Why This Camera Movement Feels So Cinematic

You have to implement this shot in your next video. Hello everybody, my name is Mark Bagnoli. Today we talk about a different kind of slider shots and also how you can light easily one scene with one lighting setup and just have to do a little bit of adjustment.
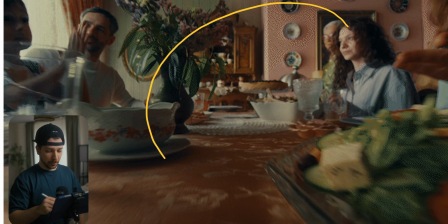0:13 This is the first shot we're looking at,
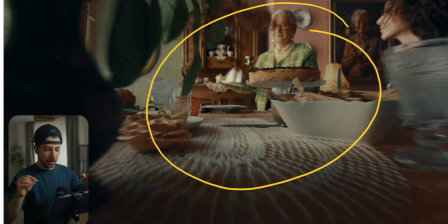0:14 and as you can see we have this nice slider type shot on the table ending with a little tilt up to the grandmother.
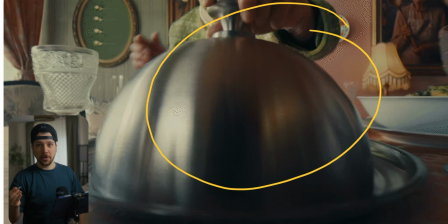0:22 And how do you pull off a shot like this?
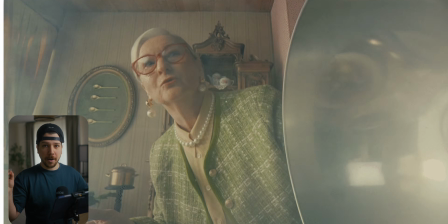0:24 You probably see a lot of these long Loava lenses that have this macro ability that are 24mm,
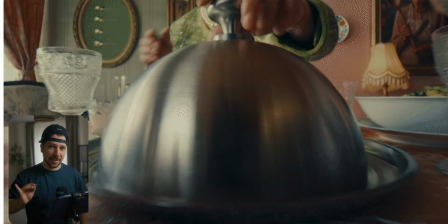0:32 very long, and you can slide it through tight spaces.
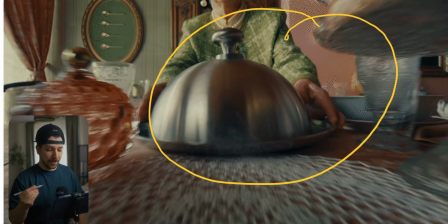0:35 This is what you probably think this lens is, but it doesn't have to be, because there are different ways how you can do a shot like this.
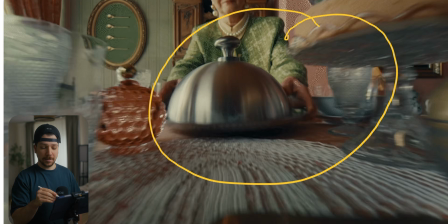0:42 Because the most dramatic thing is the tilt at the end. I now give you the camera POV.
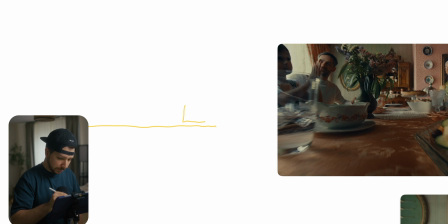0:47 This is the table, and when your camera looks like this and you have this really long lens,
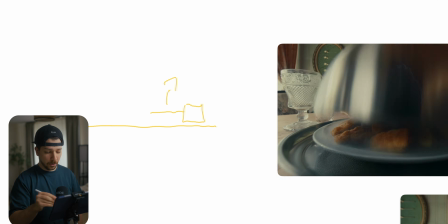0:53 when you want to tilt it upwards, these are long, big cameras most of the time, you will hit the table.
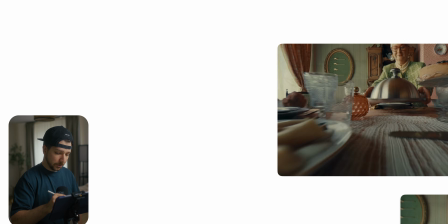1:00 You cannot get this nice movement. So what you probably would do, you would build a rig above the table.
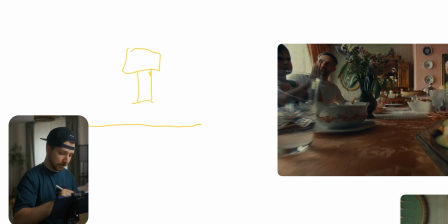1:07 So you have something like this, where the camera hangs upside down of the table and the other side is on rails. So I'll give you the side view. This is the dolly. Then you have this L-type shape of metal where you can mount your camera.
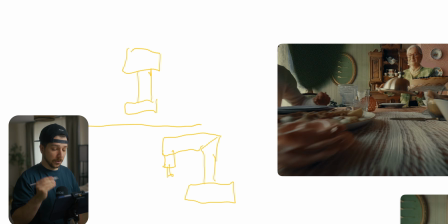1:23 Here's your camera. And then you slide across the table from the side. So now you have the ability to use a bigger, better lens.
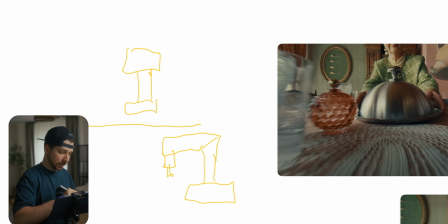1:32 But then the next problem you have still is you want depth, you want some parallax.
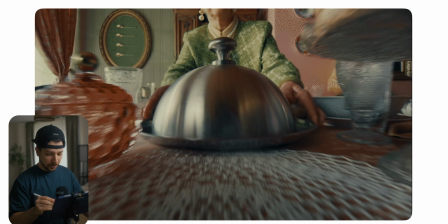1:38 And to get parallax, you need objects on the table. When you look at the footage, you can see they moved everything away so the camera can move easily through it.
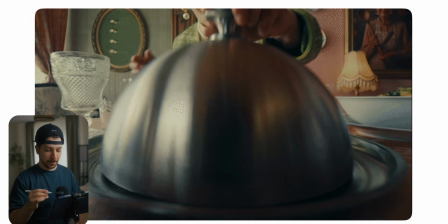1:46 But I think when they didn't use a lower lens, which is possible, and use the bigger lens, there wouldn't be enough space.
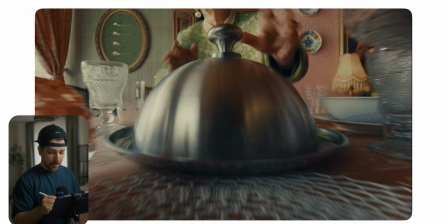1:53 Even if you put everything away, it would look weird. What you can do is put CGI objects.
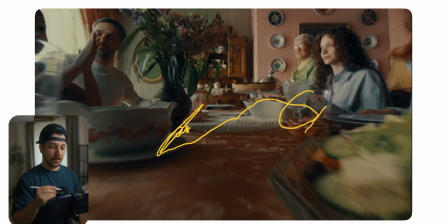1:59 So not all of this has to be real, so that you can use a nicer lens for these kinds of shots and get this nice tilt up at the end.
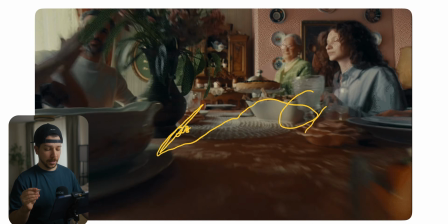2:08 But in the end of the day, it just could be a lower lens.
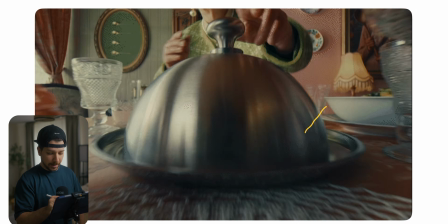2:13 Also at the end, you have to always look for reflections. They blurred the hell out of this thing so that you don't see the camera and the movement of it.
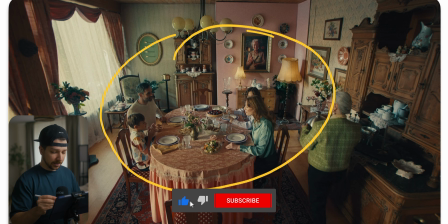2:21 So this is the wide shot of the scenery, and as you can see, we have a lot of details.
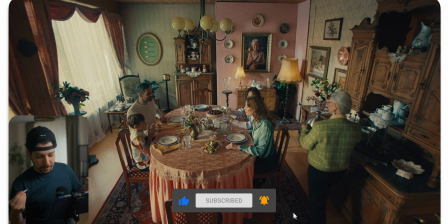2:26 This is a typical grandpa like house, and I will tell everybody more is better in set design.
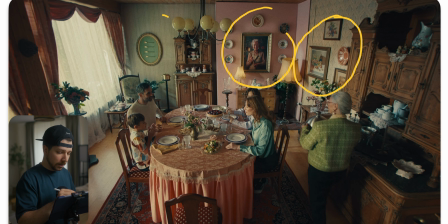2:33 You see, no single wall is empty. You always have something on the wall. The wall have different colors, different textures. Always a white wall with nothing is your enemy. Make everything interesting, because when every corner is interesting, you can put your camera here, you can put your camera here, you can put your camera here.
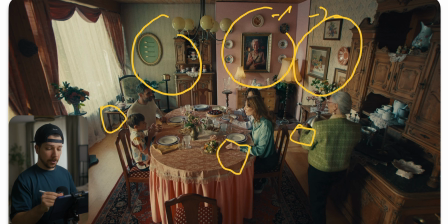2:53 Every angle is possible at the end of the day. So if you concentrate more on set design, on these kinds of sets, where you're just on one location, you have to put everything in there, then the shot becomes more and more easy, because every corner, every angle with your camera looks good.
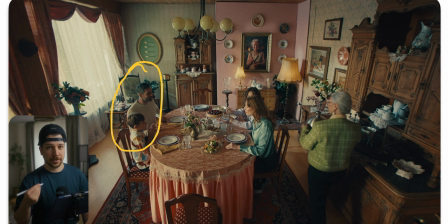3:10 Also in that case, not that much, but if you have different kind of skin colors, so darker, brighter, tend to put the darker people near the light source, because the roll off would be much better to everyone,
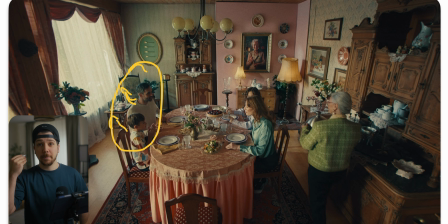3:25 because if you put the brighter people first, they would be very hot, and then the next people will come will be pretty dark. So if you place them correctly at the beginning, you will have a nicer roll off without you have to balance every single exposure.
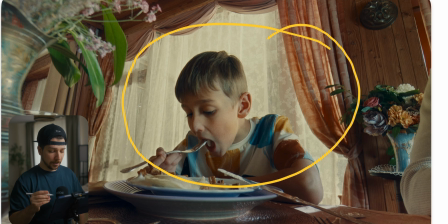3:40 This is also a typical example of lighting for realism, which makes everything more easy for you, because you always work around your light sources. The big light source in this shot is this window, this grandma type curtain.
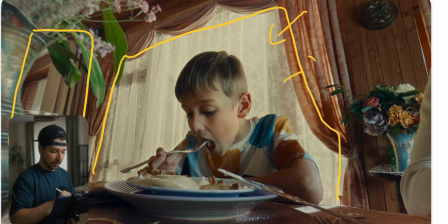3:55 Every one of you would probably put a light inside the room and key the kid from the side, but that's not just the case. Why don't we do it like this? Because it wouldn't look realistic.